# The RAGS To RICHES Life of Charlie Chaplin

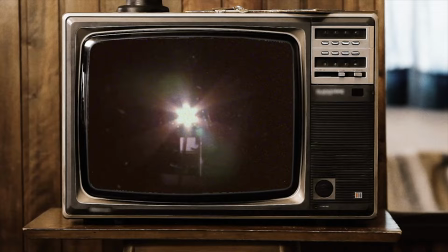But Charlie took his time on the sidelines as an opportunity to learn the process of filmmaking.
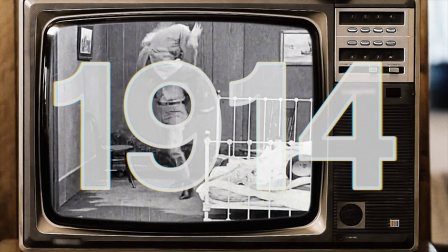His first film, a one-reeler called Making a Living, marked his film acting debut and was released in February 1914.
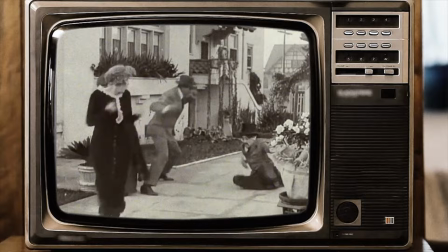Charlie hated the film, but the reviews singled him out as a fresh comedian.
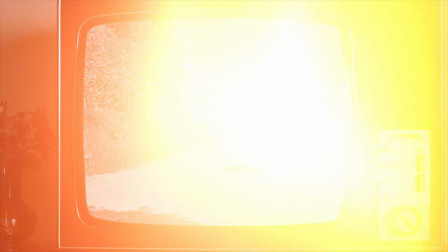And it was his second appearance on camera that would thrust him into the world the way we know him today.
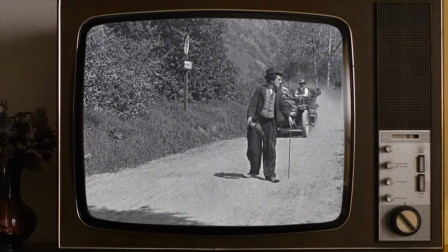Going through the costume room to find a fresh character for his next movie, he looked for a way to bring who he was into the comedy.
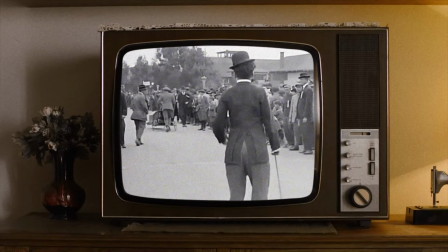That is, a poor street tramp down on his luck.
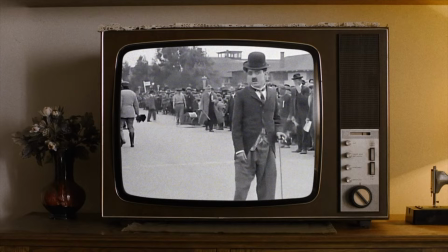He said he wanted everything to be a contradiction, so he chose baggy pants, but a tight-fitting coat, a small hat, but large shoes.
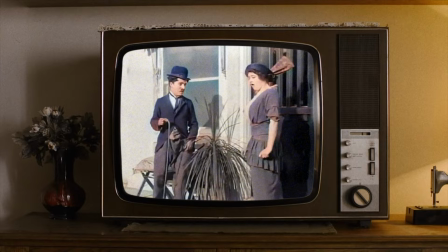He added a small mustache to make himself look older, and as he looked at himself in the mirror,
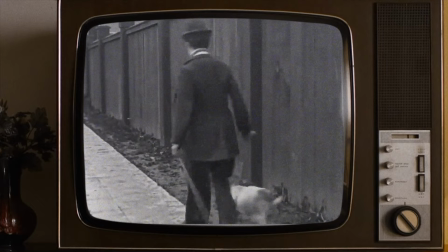working out quirky mannerisms, he had no idea that he was giving birth to a character that would change his life.
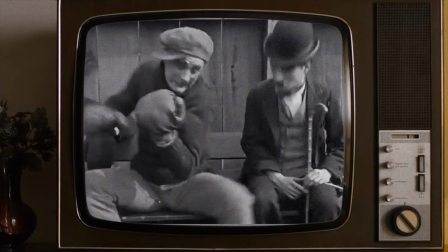The moment he began walking with a cane and signature waddle, he knew who this character was.
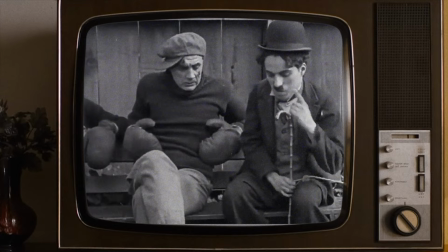A happy, lovable, innocent tramp, down on his luck, but with the hope of a better life.
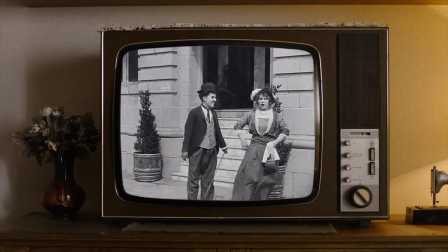The film was Mabel's strange predicament, and over the next several movies, he continued to improve the nuances of the tramp character.
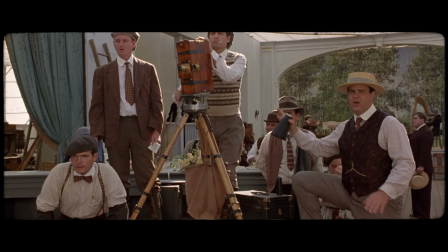Ironically, film directors were not a fan of Charlie's tramp, and after many on-set clashes with directors,
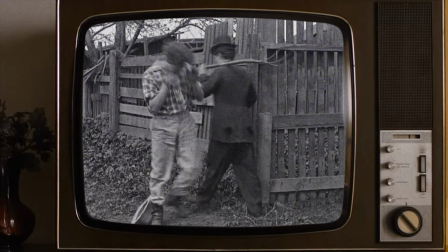Max Sennett considered releasing Charlie from his contract. However, the public loved him.
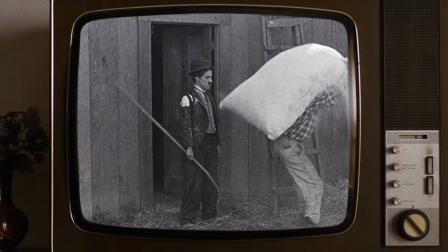When Max Sennett received orders from movie theaters for more Tramp films, not only did Mac keep him on,
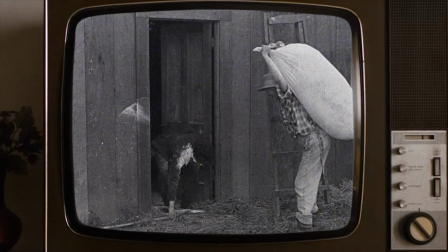he also allowed Chaplin to direct his next film himself, earning $1,500 for the film.
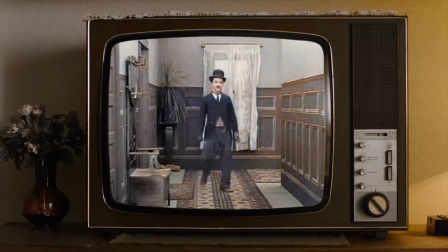Caught in the Rain, in May 1914, was Chaplin's directorial debut, and it was a success.
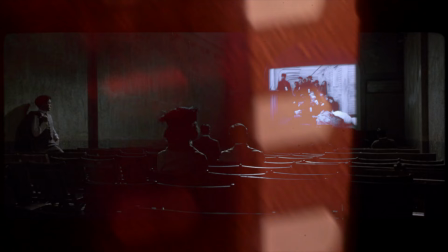Thereafter, Charlie directed almost every short film in which he appeared for Keystone.
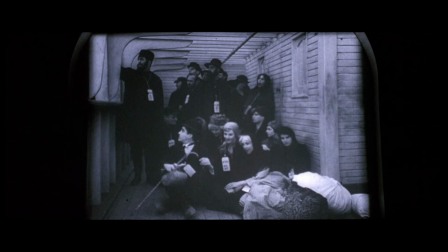Charlie Chaplin films were different from the normal slapstick farces from the Keystone Cops.
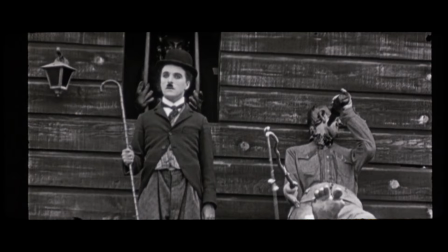His films were a slower form of comedy, and it was something about the Tramp character that was different than most comedies at the time, which were very joke-heavy.
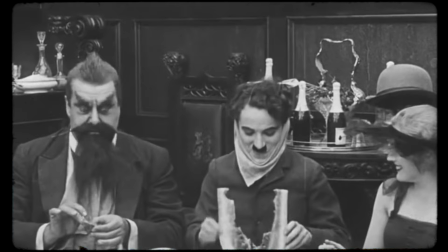Charlie's Tramp felt like a lost dog or child,
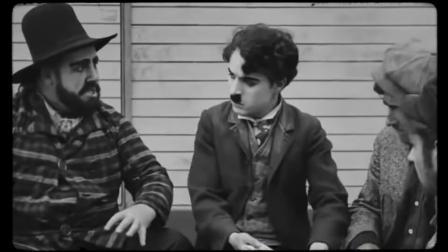and his actions seemed both hilarious and deeply familiar to an audience who was just trying to make their own ends meet,
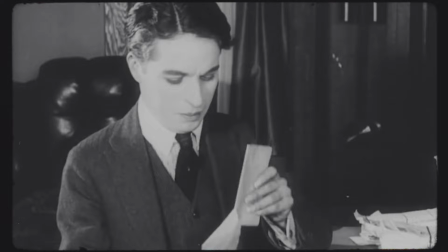and the public couldn't get enough of him. When Charlie's contract came up for renewal at the end of the year, he asked for $1,000 a week,
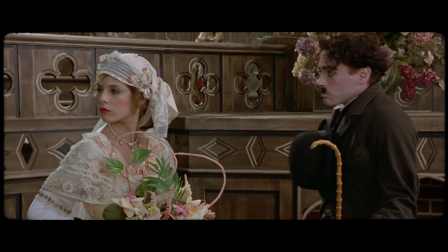an amount Max Sennett refused as he thought it was too large.
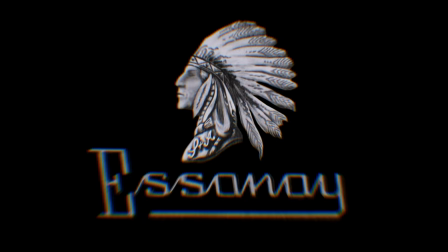But when the SNA Film Company of Chicago sent Charlie an offer of $1,250 a week and a signing bonus of $10,000,
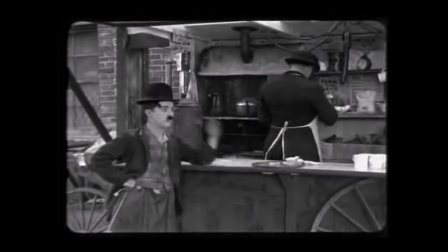he left Max Sennett to join their studio.
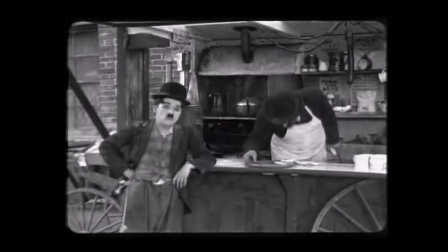By now, Charlie was a success and had the power to exert a high level of control over his pictures,
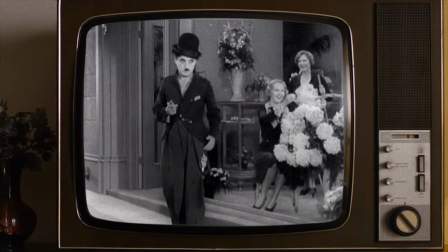and he started to put more time and care into each film. He also began to alter his screen persona.
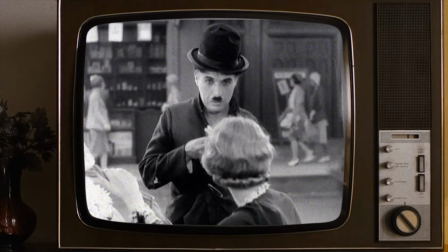The character became more gentle and romantic,
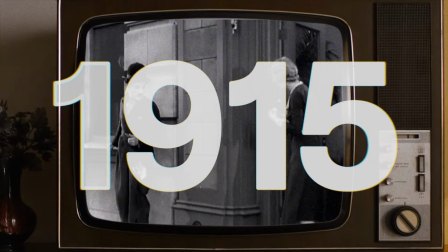but it was these turns away from the two-dimensional characters in slapstick comedy that made the critics begin to truly appreciate his work.
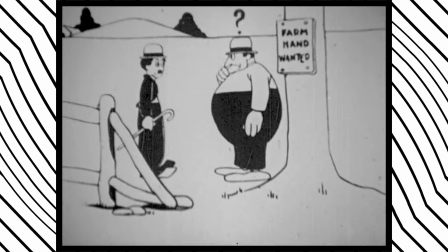And by 1915, Charlie Chaplin became a cultural phenomenon.
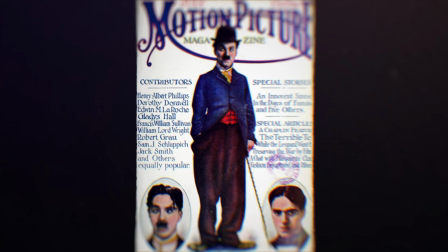Shops were stocked with Tramp merchandise. He was featured in cartoons and comic strips.
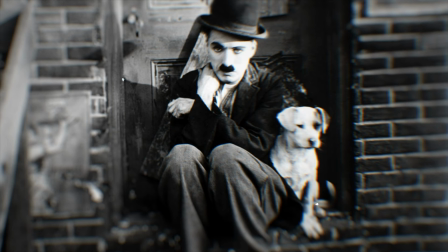A journalist for Motion Picture Magazine wrote that Chaplinitis had spread across America.
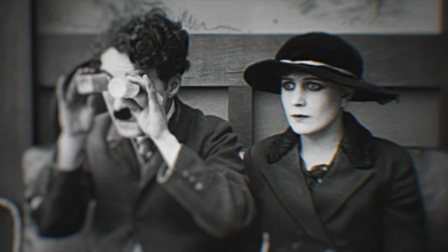As his fame grew worldwide, he became the film industry's first international star.
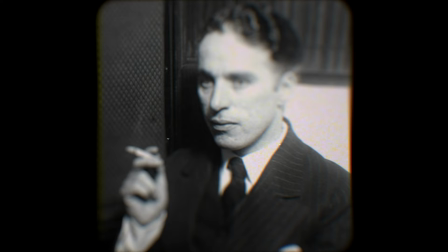And capitalizing on his fame, when his SNA contract ended in December 1915, Charlie, fully aware of his popularity, requested a $150,000 signing bonus from his next studio.
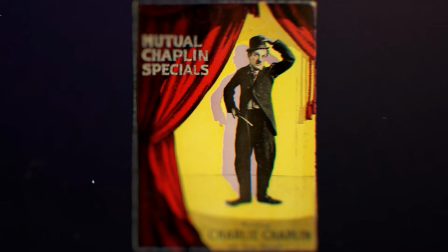He received several offers, including Universal, Fox, and Vitagraph, the best of which came from the Mutual Film Corporation.
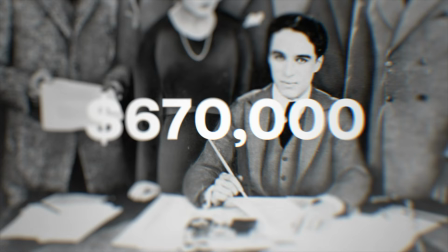He negotiated a contract with Mutual that amounted to
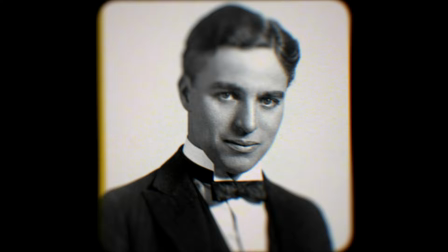$670,000 a year, making Charlie Chaplin, at 26, one of the highest paid people in the world.